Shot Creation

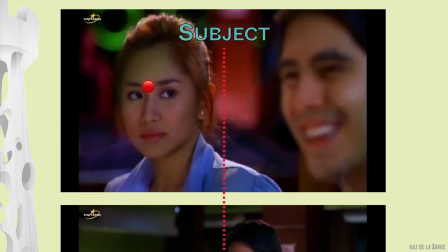8:14 Now we have two subjects, and the audience's attention begins to flip-flop deliberately between them.
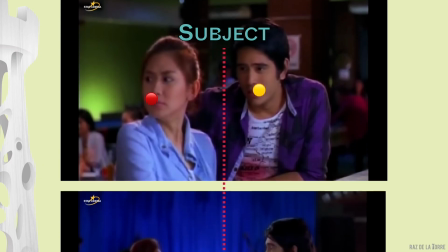8:22 Sometimes the frame privileges George, sometimes Andrew,
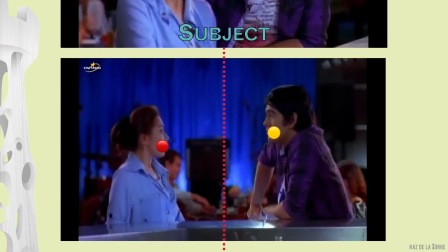8:26 and sometimes they exclusively occupy the frame, depending on narrative emphasis. At key moments, the two subjects are made to share the frame. Their proximity and interaction visually signaling connection, tension, or intimacy.
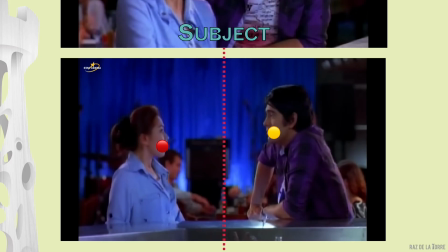8:46 The meet-cute reaches its turning point when Andrew crosses the dividing line and they switch places.
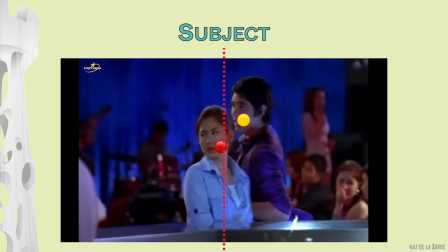8:55 The reversal is no accident. It is a choreographed moment that signals a shift in their dynamic.
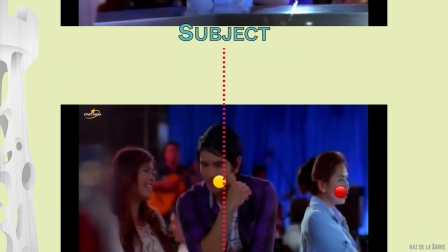9:03 Andrew's initial obliviousness gives way to insistent pursuit,
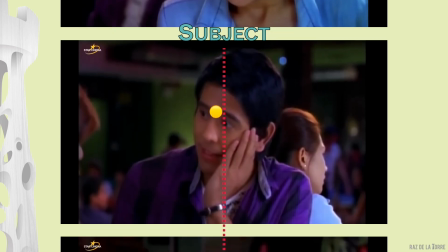9:07 while George's tentative wariness sharpens into impatient resistance.
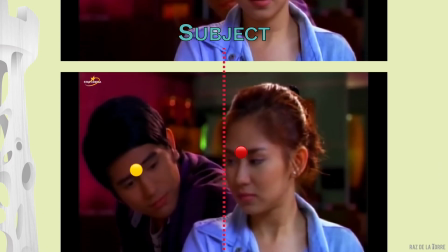9:13 Towards the end of the sequence, Andrew begins to creep closer and closer to the middle, visually encroaching on George's space.
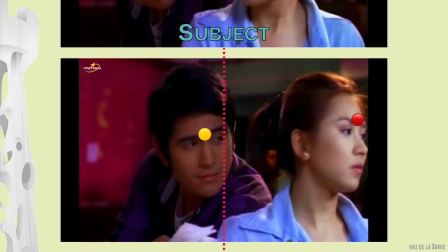9:22 George, in turn, is staged to pull away from him, reinforcing the push-pull dynamic of romantic comedy. This spatial choreography embodies the cat-dog energy of the genre: playful opposition, reluctant attraction, and eventual collision.
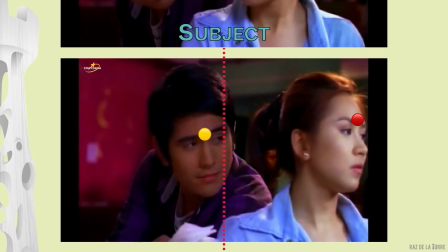9:42 The animation of red and yellow dots makes visible what filmmakers often take for granted. Subject placement is never neutral. Who is in the frame, how much of them we see, and where they are positioned are all deliberate choices that orchestrate attention, and encode relationship.
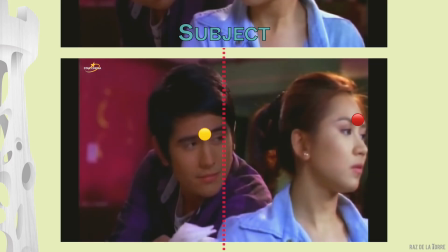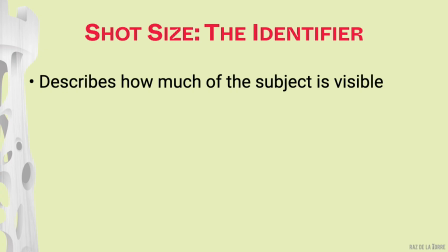10:11 Once we've identified the subject, the next layer is shot size. How much of that subject is visible in the frame?
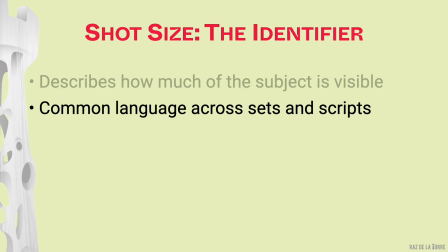10:21 Shot size is the most accessible way to describe a shot. It's the language used across sets and scripts. Let's get a medium shot, or we need a close up here.
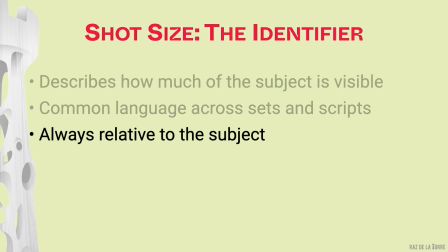10:36 But shot size is never absolute, it's always relative to the subject. A wide shot of a person is not the same as a wide shot of a building. This is why subject identification comes first, because it defines the frame's relationship to meaning.
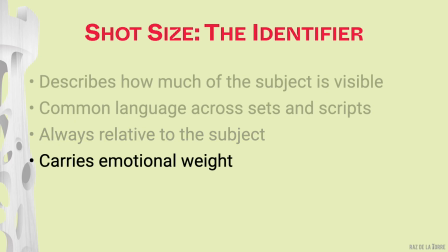10:57 Shot size also carries emotional weight. A close up can feel intimate or intense. A wide shot can feel distant or isolating. In the next few slides, we'll look at how I name and use shot sizes in my own production set.
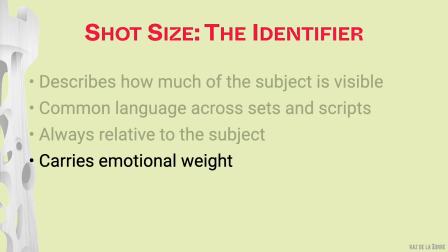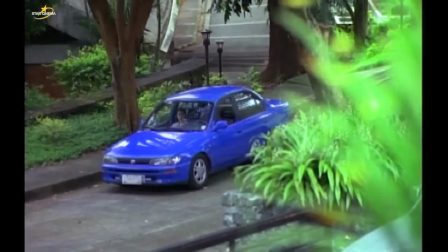11:22 In our production set, we use the cluster of wide shots to refer to shots that emphasize location.
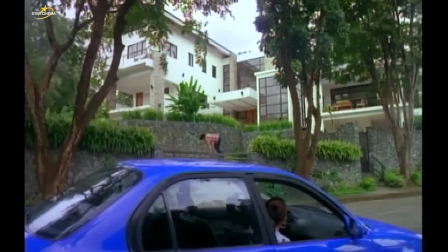11:29 Let's use the opening shots of this sequence.
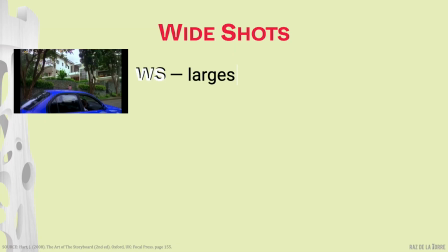11:36 Among the commonly used terms, wide, full, long, wide implies the largest scale, so we use it for landscape shots, regardless of the setting. A wide shot of the beach, the mountains, the street, or the cityscape.
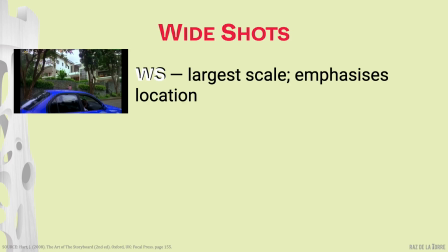11:55 Even when we make sure that specific elements in the frame identify its specific location, like Boracay or El Nido, instead of just a random beach, the scale still centers on the setting.
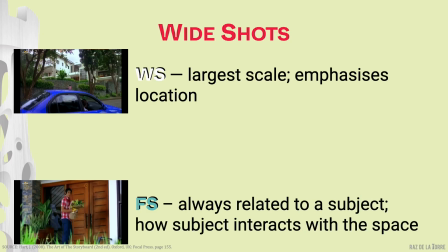12:12 In contrast, a full shot is always clearly related to a distinct subject as opposed to a general setting.
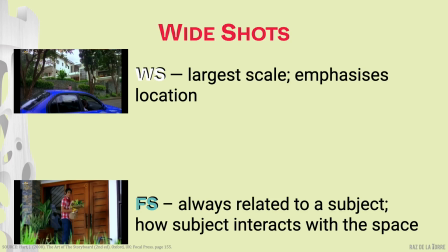12:21 It's often a person, like this shot of Gerald in the movie. But we also use it for elements of a location, like a full shot of this car, or a full shot of the house, or the boat, the bus stop.
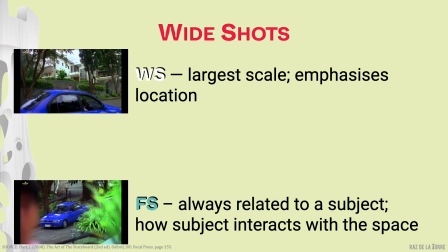12:40 It shows how the subject moves, behaves, or interacts within a space that's still readable and emotionally grounded.
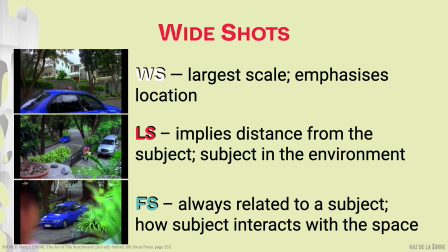12:52 Meanwhile, the long shot, for me, implies distance from the subject. Whether it's significant or a little distance, long is definitely wider than a full shot, but always relational to a distinct subject.
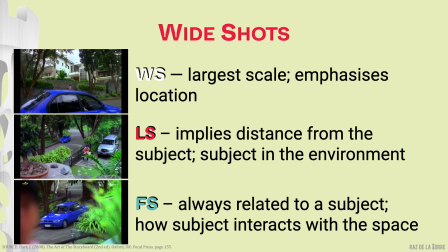13:09 Not too long that the subject blends into the background. I use it when I want to show the subject within the environment, like a long shot of the protagonist walking across the pier, or the boat docked beside other vessels.
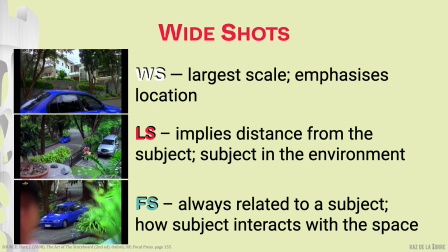13:26 This naming logic helps us communicate clearly across departments.
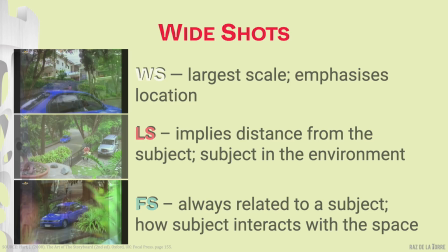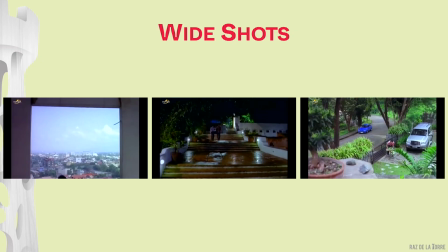13:37 But beyond naming, we also consider what elements are seen in the frame.
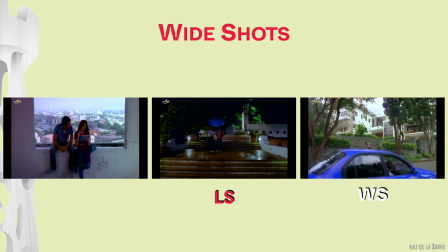13:43 If the shot is about how a character engages with the environment,
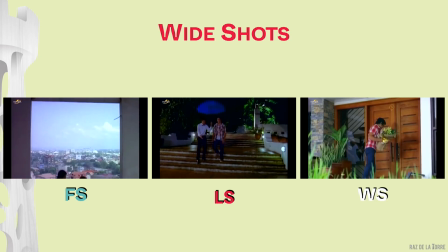13:48 we might use a full shot where the frame is equally shared by the setting and the character,
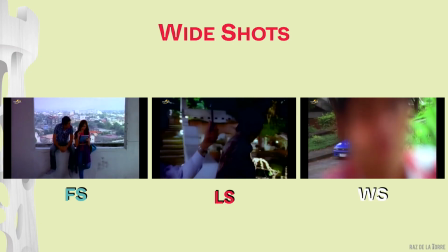13:54 like how George and Andrew enjoy this view atop a building.
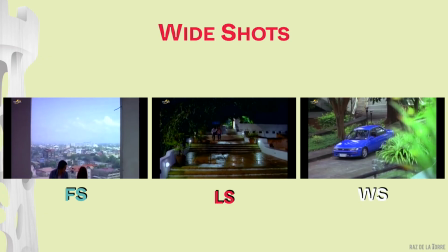13:59 If the shot is about the environment, we include elements that define the environment,
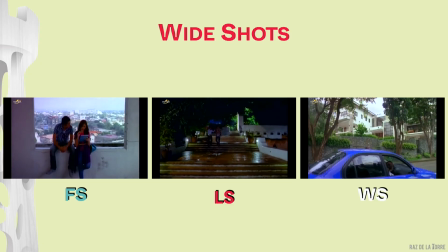14:05 like the mountain, the sea, the bleachers, or the highways.
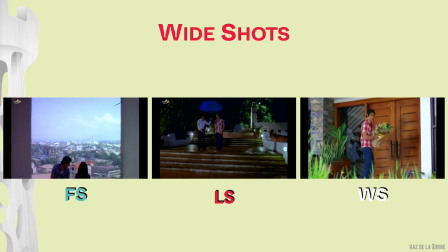14:10 In our first example, we establish the beautiful, intimidating house of Andrew's girlfriend, Melissa.
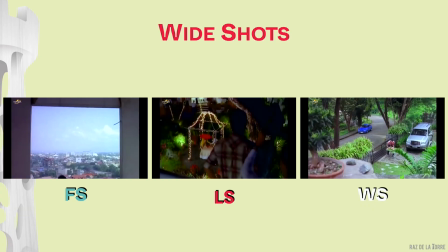14:19 If we want to show the scale of the location in relation to the character, a long shot is often more appropriate.
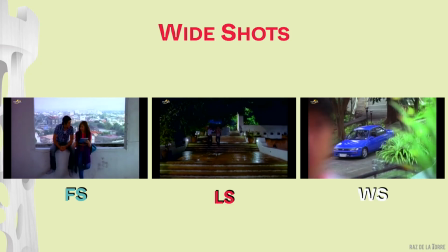14:28 A wide shot risks obscuring the subject, like how we almost missed George in the previous shot, if not for his red shirt.
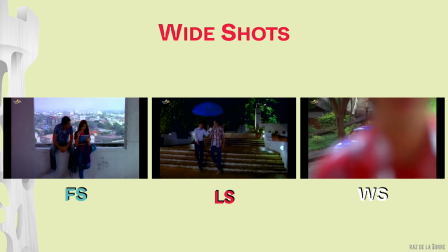14:36 A full shot risks flattening the location. A long shot balances both,
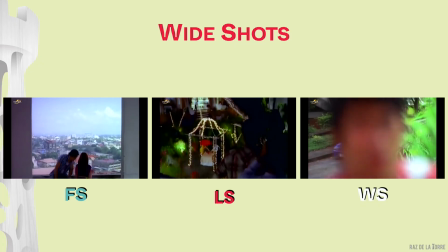14:43 just like Andrew arriving at this beautiful outdoor museum that George is dressing up for a date. Once we've established the environment, we move closer.
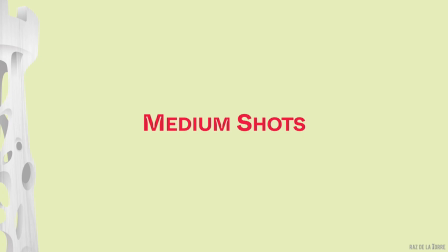15:00 In our production set, we use the category of medium shots to frame the subject in a way that foregrounds action and interaction. While we still get a sense of the environment, especially in the context of the preceding or succeeding shots,
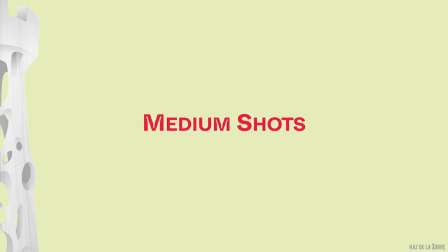15:17 the medium shot focuses on what the character is doing, how they move, speak, and relate to others. It's the most versatile shot size for capturing performance, dialogue, and relational dynamics.
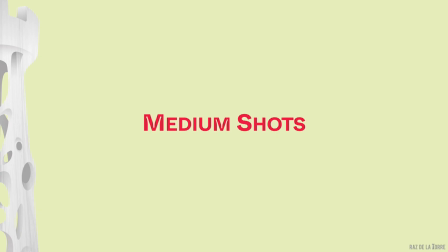15:35 Let's watch this short scene composed of almost entirely medium shots.
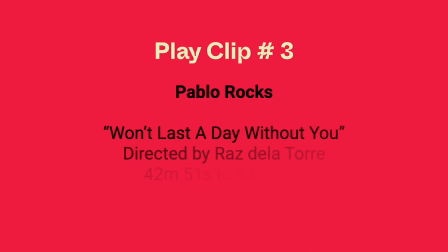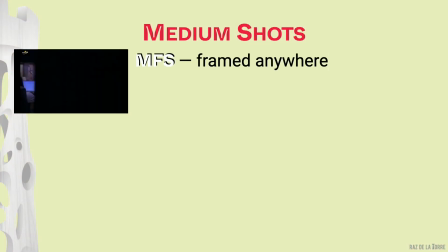15:57 In our lexicon, we break mediums down into three types,
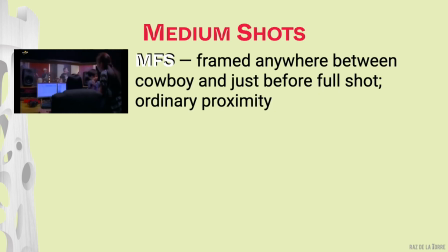16:02 each defined by framing cut, functional use, and relational proximity. Medium full shot is framed below the waist, or anywhere between the cowboy and just before the full shot.
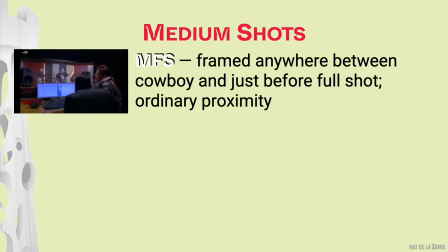16:16 It is used for full body gestures, relational dynamics, and stylized movement. It can include interactions in normal or ordinary proximity.